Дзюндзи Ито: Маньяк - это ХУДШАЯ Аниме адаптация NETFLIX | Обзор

со стей саймали не дюсай спасибо спасибо мы ведь тупенькие считать не умеем и вот вторая
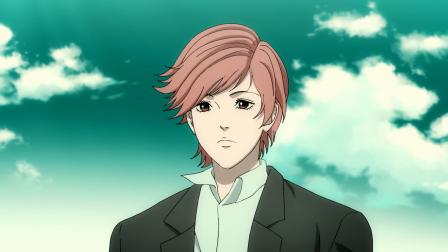(19:32)
история но тоже на самом деле нормально передает суть но вот как она это сделала графин мое непочтение
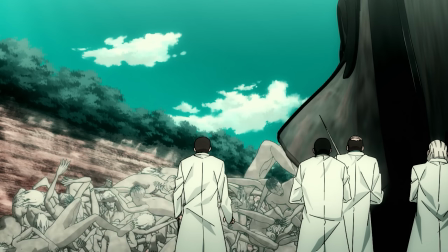(19:40)
везде где он есть он буквально отвратительный эти рыбы это
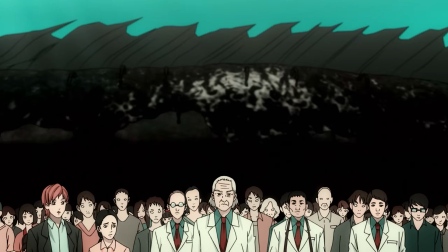(19:45)
рыба эти люди в этой рыбе а текстуры господи какие же
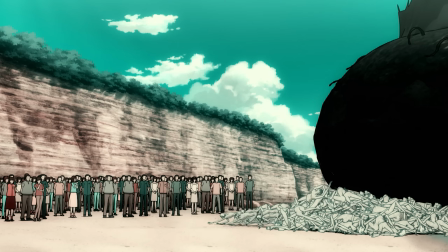(19:50)
они мыльные боже мой а какая анимация в целом и надо мне тут говорить что такое нельзя сделать качественно потому что была рыба
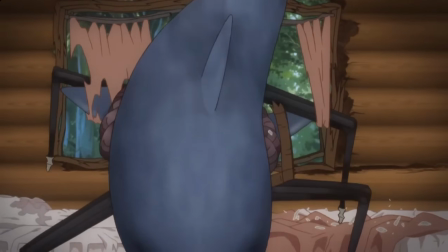(20:01)
между прочим фильм по манге дюнзита и там тоже была толпа ходячей рыбы и выглядела на прям
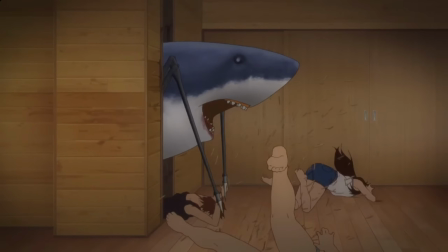(20:06)
неплохо потому что студию фото его почему-то было не насрать но тут господи как
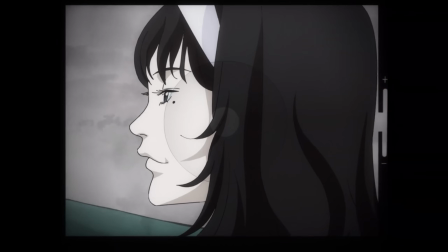(20:11)
же хочу это разведить и вот в девятой серии наконец-таки появляется главная
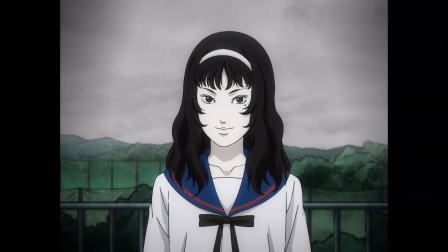(20:15)
любимица дюнзита томи и кроме как ну это обычная история про томе я описать ее не могу все еще не понимаю зачем тут соотношение
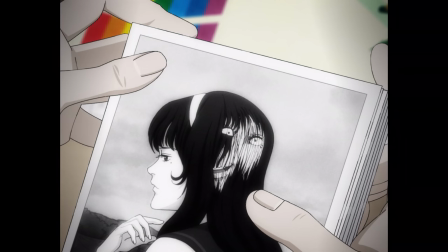(20:25)
сторон четыре на три ну да ладно я другого просто понять не могу почему про нее все еще
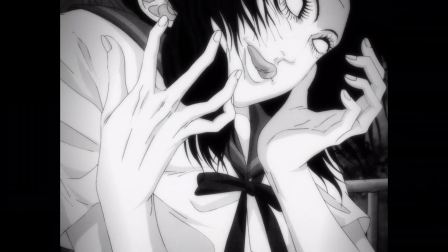(20:29)
нет мини-сериала просто про эту дьяволицу есть достаточное количество историй есть даже
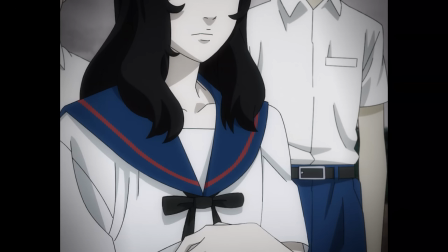(20:34)
некоторые со сквозным сюжетом почему бы не объединить их в одном месте его персонаж в народе
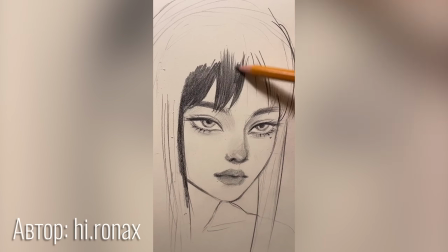(20:39)
популярный косплея и артов про нее предостаточно единственная причина которую вижу я так это
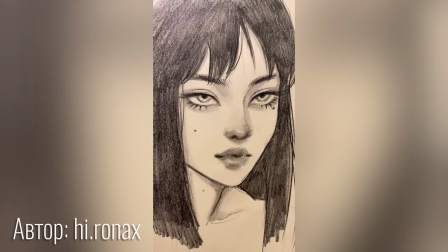(20:44)
в том что персонаж менялся ибо сначала она выглядела как школьница позже
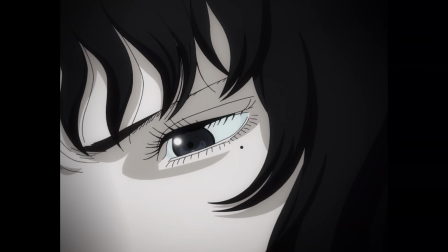(20:49)
она превратилась в элегантную женщину хотя по лору она вроде как всегда выглядит одинаково как
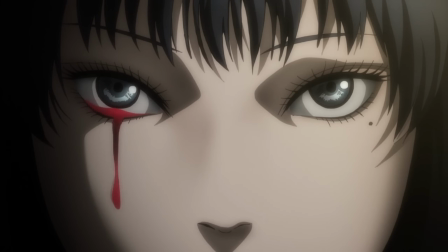(20:54)
бы да есть две авашки про неё но этого мало а что до самой девятой серии до
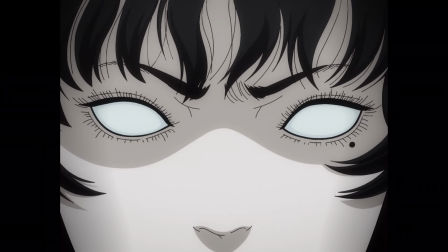(20:59)
серия как серия вроде все терпимо но есть один момент вы не смогли
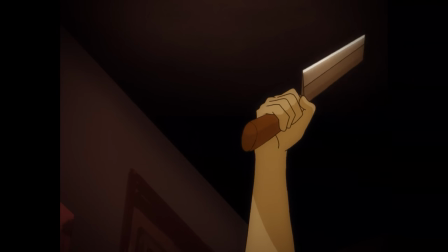(21:04)
санимировать движение руки сверху вниз откуда это взялось почему вы
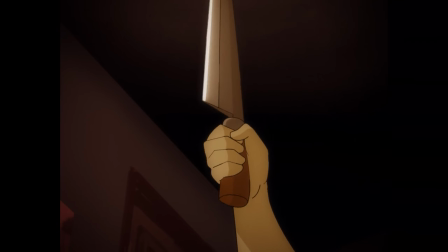(21:09)
склеили две разные анимации причем ладно если бы не подходили но они отличаются ужас
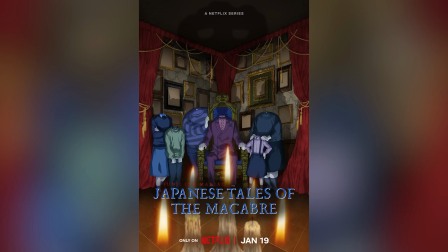(21:15)
кошмар говно гроб-гроб кладбище экранизация дюнзи это давайте дальше 10 серии
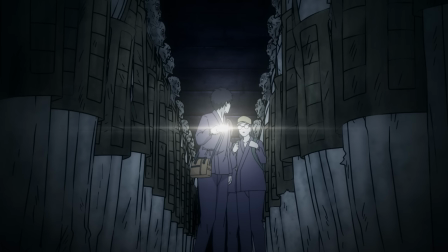(21:21)
все тоже более-менее терпимо невозможно лабиринт таки передает чувство дискомфорта замкнутом помещении
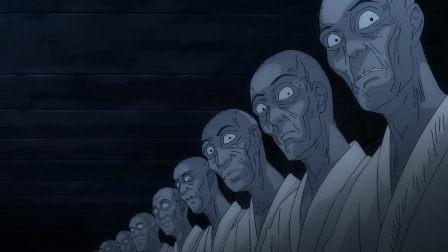(21:27)
с 1000 мумифицированных монахов которые не то чтобы мертвы и та же история с хулиганкой только
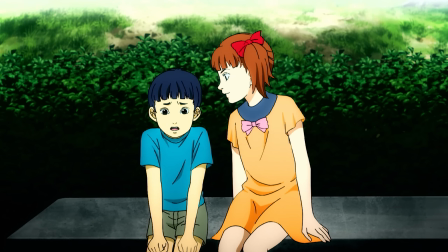(21:33)
в одном не понятно неужели вы решили подчеркнуть что это флешбек именно этим цветокором он не просто яркий он нахер
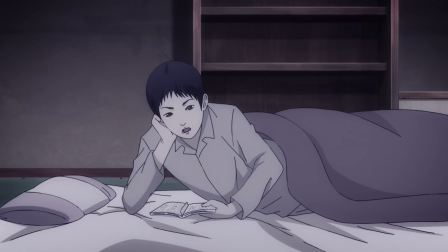(21:40)
ворвиглазный могли бы хроматическую аберрацию сделать как и все про одиннадцатую серию мне по большому счету сказать тоже нечего просто смотрибельно.
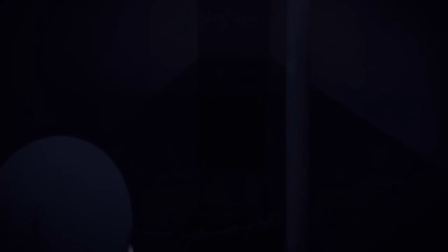(21:48)
Кроме одного момента, вот эта сраная темнота. Я уже говорил, что в этом сериале есть проблемы с цветокором.
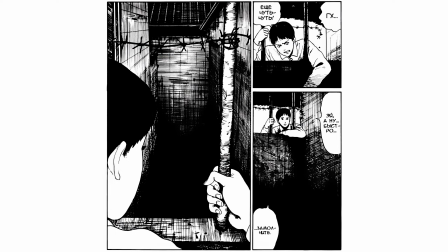(21:54)
И вот тут мне вообще ни хрена не видно. В манге это просто статичный шот с закрытым пространством. Но экранизация делает наезд, как будто мы должны что-то там и разглядеть. Но ни хрена не видно.
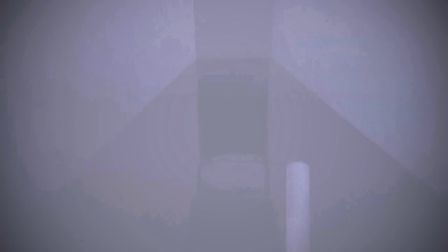(22:05)
И да, если выкрутить цветокор, то можно увидеть крышку люка или то, что ему порно притворяется. Я не знаю, что это правда.
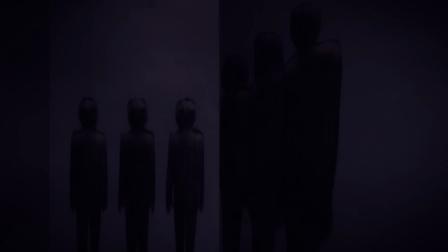(22:12)
А так, не более чем смотрибельно. примерно такая же тема и со второй историей только там на этот раз обосрались со звуком знаете
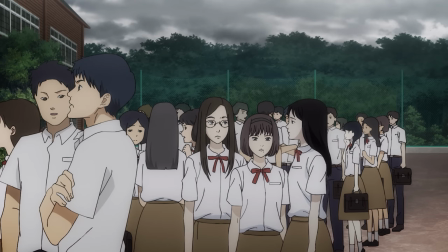(22:20)
как будто тестили несколько саундтреков выбрали конкретный но забыли вырезать тот который не подошел так